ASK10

It was a sort of silly, looked like a Marvel comic thing, and this Superman was called Super Can, and it was special soup or something. He drove up in a car. A butler opened the door and he got out and he ran up. Another butler opened the door of a mansion. He ran into the kitchen where this duchess is eating soup, surrounded by butlers, and her husband's the other end. And I forget what happened. They sent for Super Can, you see. And I did 19, I said, I'm gonna study takes on this commercial. I did 19 takes. I had Super Can drive up and he did a take when he saw the butler. Guy opened the door and he saw Super Can, he did a take. Ran upstairs, the butler opened the big door and he did a take. Ran into the room, the lady's eating soup and she did a take. And the butler behind, or her husband behind her, he did a take. I forget what happened, but I got 19 of these. And I tried, I think, 8 Disney takes and 8 Warner takes. And then I mixed them up a bit and the Disney take was best. But it's worth trying, you know, messing with these things. There's a very small difference between these two takes. The Warner Brothers takes pop up from the squash position to the surprise position, and then they ease down. In the Disney take, you in between your way up from the squash position to the top surprise position and ease down. Disney was working to make impossible things believable, heading for naturalism. Disney called it the plausible impossible. So they work to make things more natural, more subtle, but believable. All the information that they developed spilled over to the smaller studios like Warner and MGM, who had less money, but just went for stuff that was direct and comic. Cruder, but funnier. Let me show you the Warner one again, done real crude. Number one. 2, 4, 2, 3, here's 4.
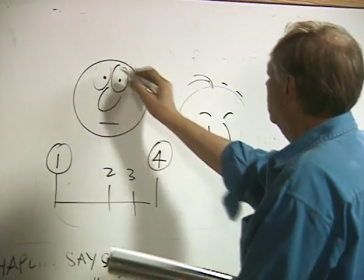14:55 Oh, read it, is it?
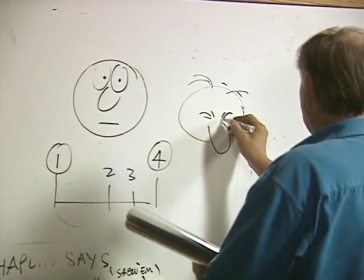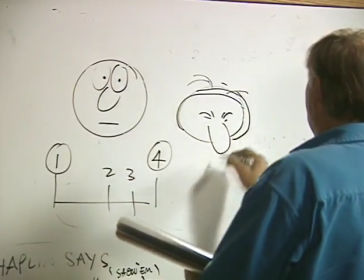15:03 wash, more four, five.
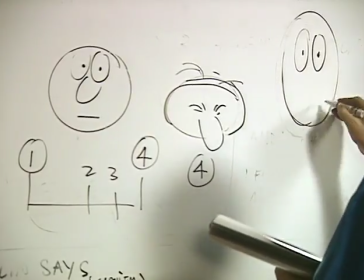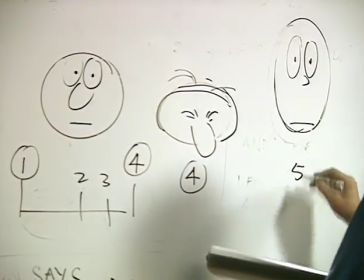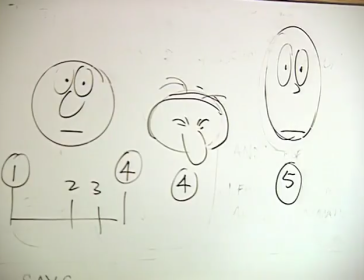15:27 Right. 1 to 4. Yeah. 1 to 4.
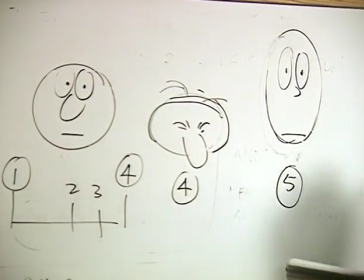15:31 5. We pop into 5 and settle back down.
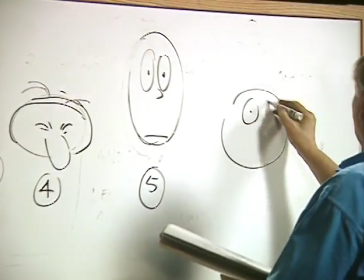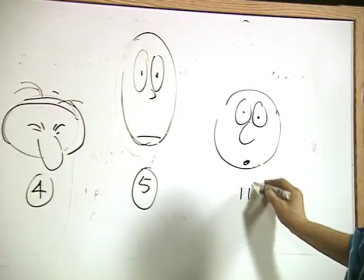15:43 To 11. The same.
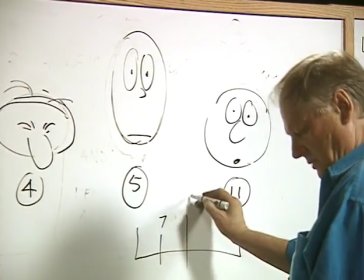15:50 Here's a slightly different spacing. Slightly slower. It's your break now.
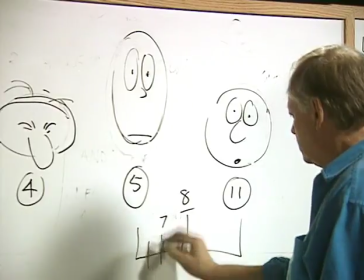15:56 6.
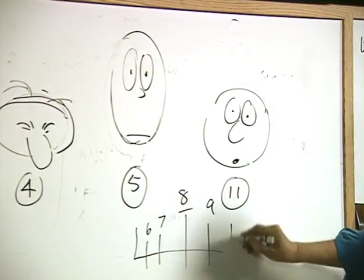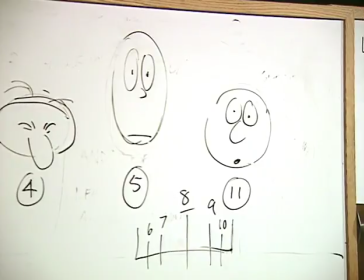16:04 That might be a little nicer than just going down like this.
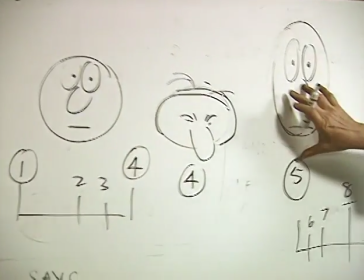16:12 So that gives you a little bit more cushion up there and a little bit more down there.
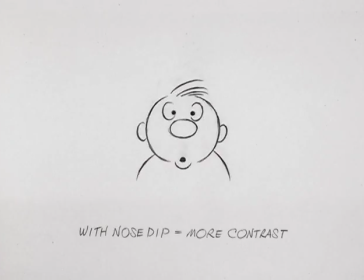By pushing the nose down further, we get more contrast.
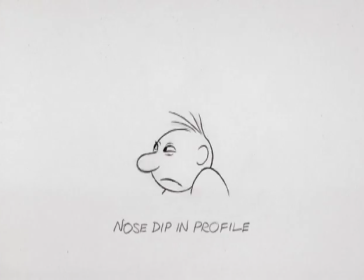16:33 Same thing now in profile.